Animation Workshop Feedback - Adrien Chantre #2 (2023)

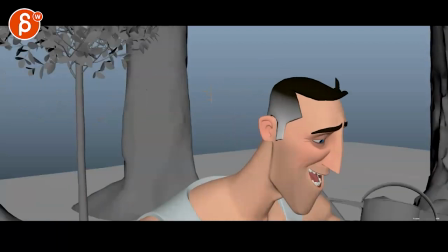8:08 So I would actually just have him go down, and even then, you can even cut some stuff out.
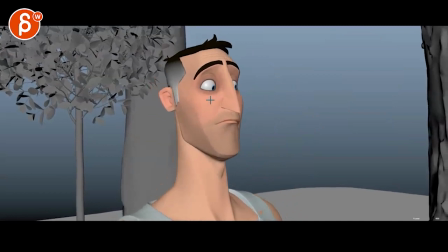8:16 To me, I would go here, and cut.
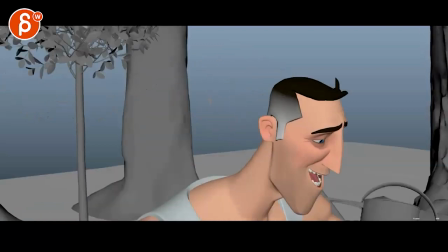8:20 You just indicate a low movement, and then we cut into this, and it would totally match.
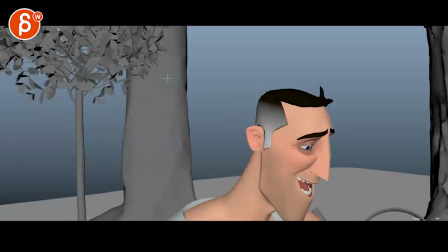8:26 It's totally fine. and also reduce the tilt down on this, just a couple frames. Because we won't have it here anyway. So I will keep it here. Basically cut out around here, leave that camera move, cut the rest, and then cut into this without tilt down.
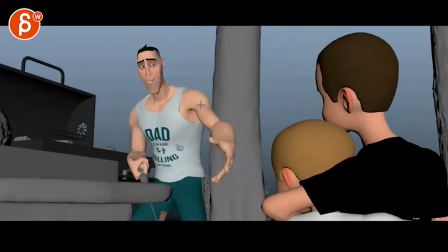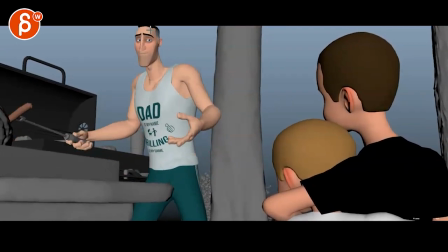8:50 And watch out, he stops definitely abruptly here. Everything's a bit linear, bam, on that stop.
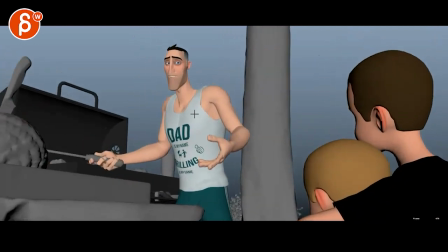8:58 And the camera as well. So once you spline that out and smooth that out a bit more, I'm not sure you need this.
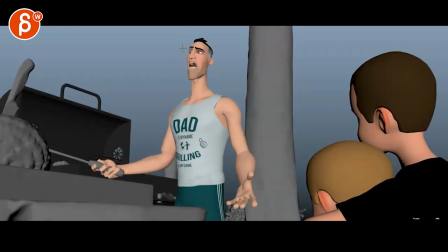9:05 It's almost like an accent in the camera to emphasize what he's saying, and it seems a bit odd.
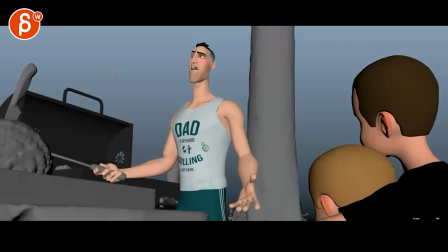9:12 Me, personally, I would take out that last tilt up here.
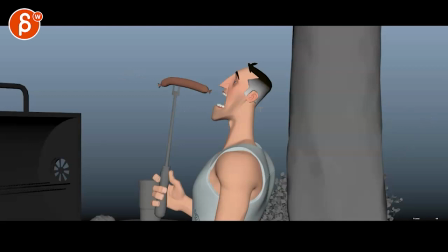9:18 That's kind of that. I mean, it's definitely super promising. I love all the facial animation on him.
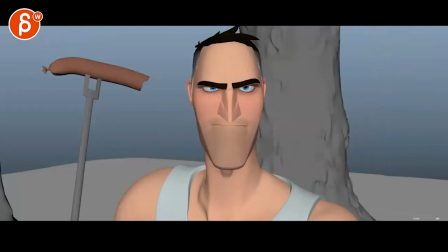9:23 It's nicely pushed, especially once we're in this range at the end.
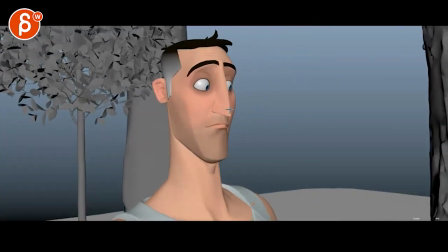9:28 I love stuff like that. That's great. So I'm really not worried about your animation skills.
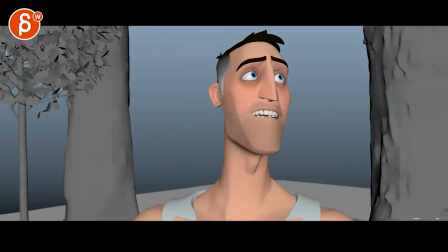9:32 I think this is mainly making sure the energy levels are consistent and we're not trampling on some specific
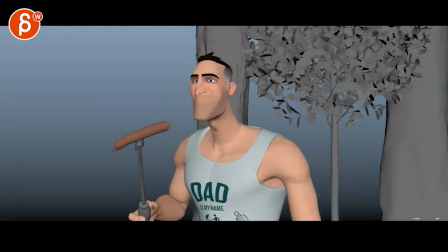9:38 moments and kind of reworking some camera stuff and some post stuff. But yeah, it's very cool. I like it. That's it for me. Thanks. All right. There's an email. You can sign up. You can start whenever you want. You can submit whenever you want. You get 16 submissions. Either way, a like and subscribe would be awesome. All right. Thank you.